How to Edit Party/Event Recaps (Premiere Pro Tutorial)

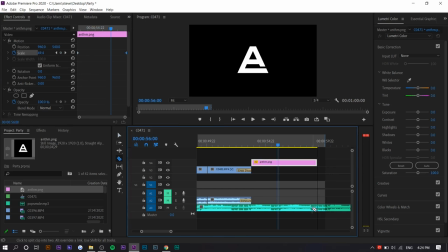And I like to end the song before the 1 minute is up actually.
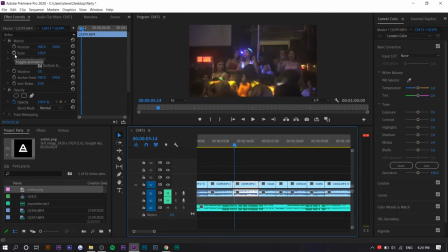So you can see a boring shot like this can actually be spiced up a bit if we scale in these keyframes. Same thing with like these two. Let's do this one first.
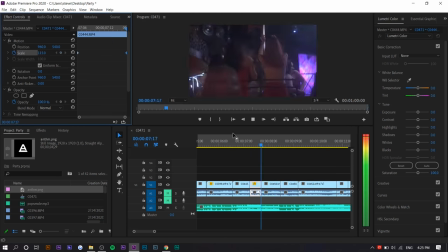Maybe even this one.
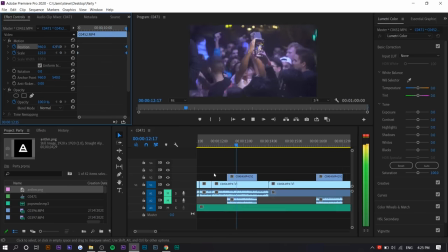So you can see how it moves very well and it follows the beat.
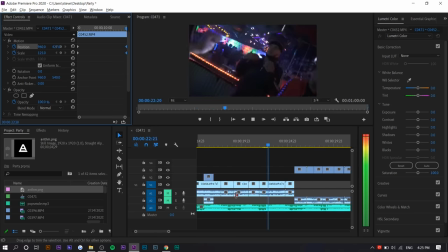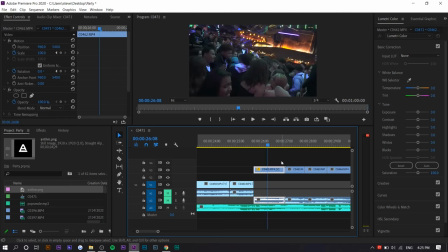Yeah, it looks terrible. So we'll overlap this with something else. Maybe with this. And we'll zoom in on this one.
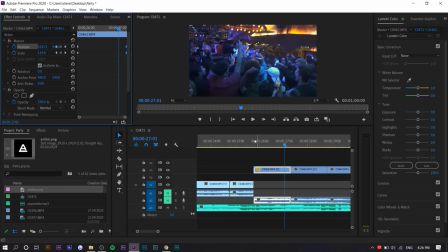And they're consecutive, so they don't look good. So
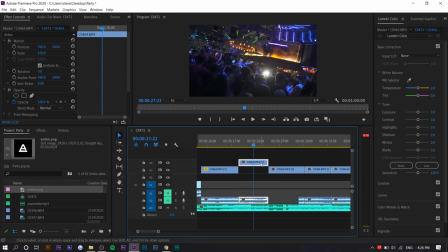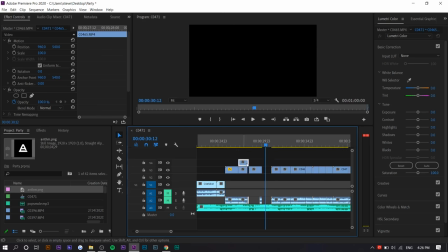these are all sort of the same, so I'll move this here and move this here.
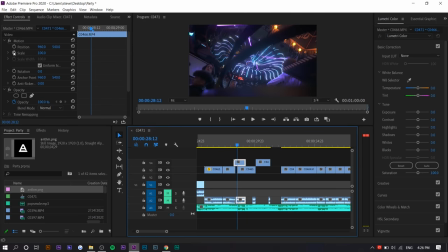This might look better if I zoom in as well.
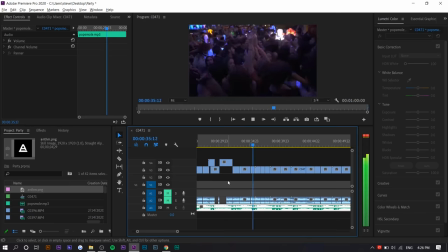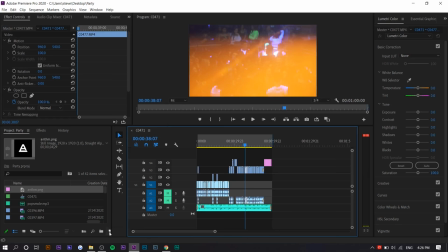Okay, so we're basically done. Now we just have to add color grading and some special effects. So we're gonna make a new adjustment layer. We're gonna place it on top. And I have my own. It's called Van Lut. I haven't released it yet, but I would just use like a preset.
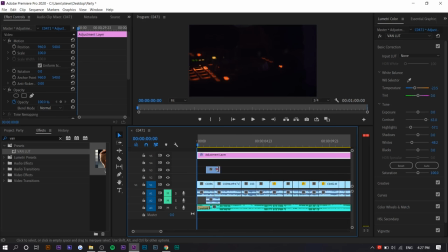So you can see this is dark. So basically what we're gonna do now is adjust the individual clips that are too dark. Cause this is fine, but this is too dark, right? So we're gonna select on this, increase the shadow. This looks boring too. I don't know. Does this move at all? So it does move.
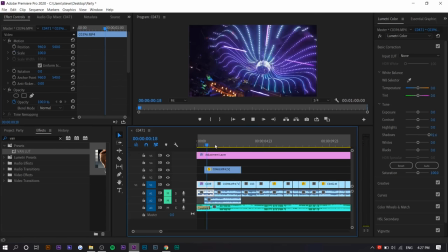Yeah, I don't know. It looks weird. So we can zoom this in maybe. Maybe rotate it a bit.
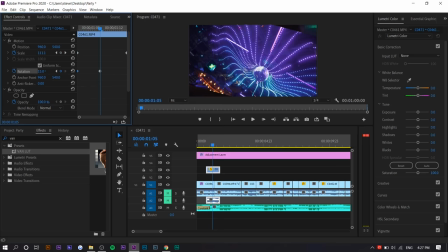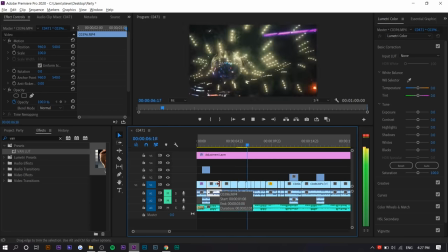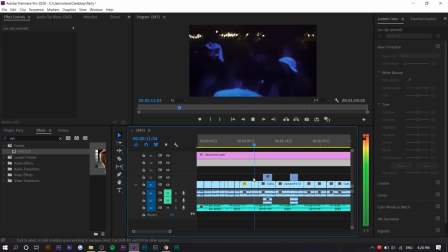So I'm going to increase the highlights way more. The next thing I'm going to do is add some texture and noise.
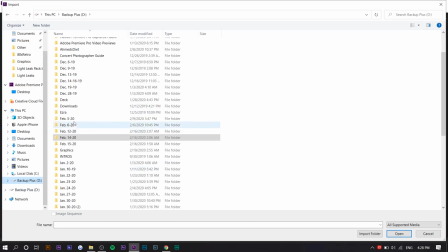So I use a pack, it's a paid pack by Ezra Cohen.
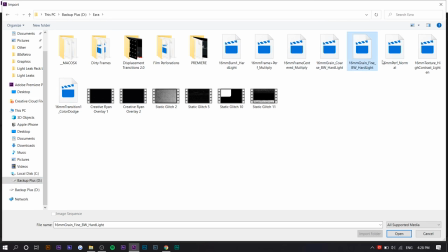So I'm going to use his grain and his texture pack.
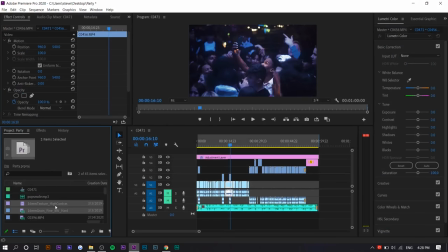And then I'm going to add some like static and displacement transitions.
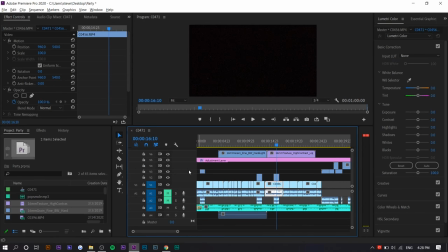I'm going to link all of them in the description. So we're just going to place this on top. So this is like a grain overlay. And this one's a texture overlay. So we're going to lighten it. I'm just going to duplicate it so it stretches over the entire thing.
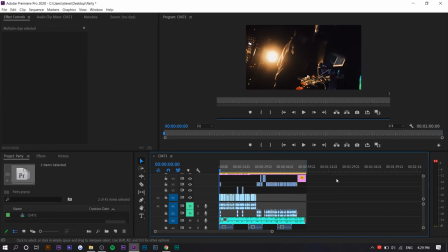So there you go. Now there's like texture and stuff. And dust and overlays.
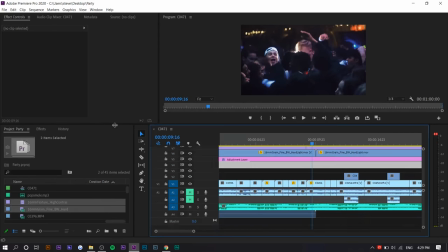Okay, next thing I'm going to do is add those static transitions I was talking about.
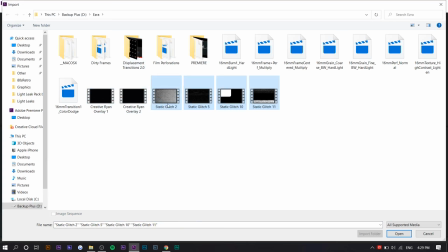So I have a bunch of these by Creative Ryan. And then I have some displacement transitions by, I think, Creative Ryan as well.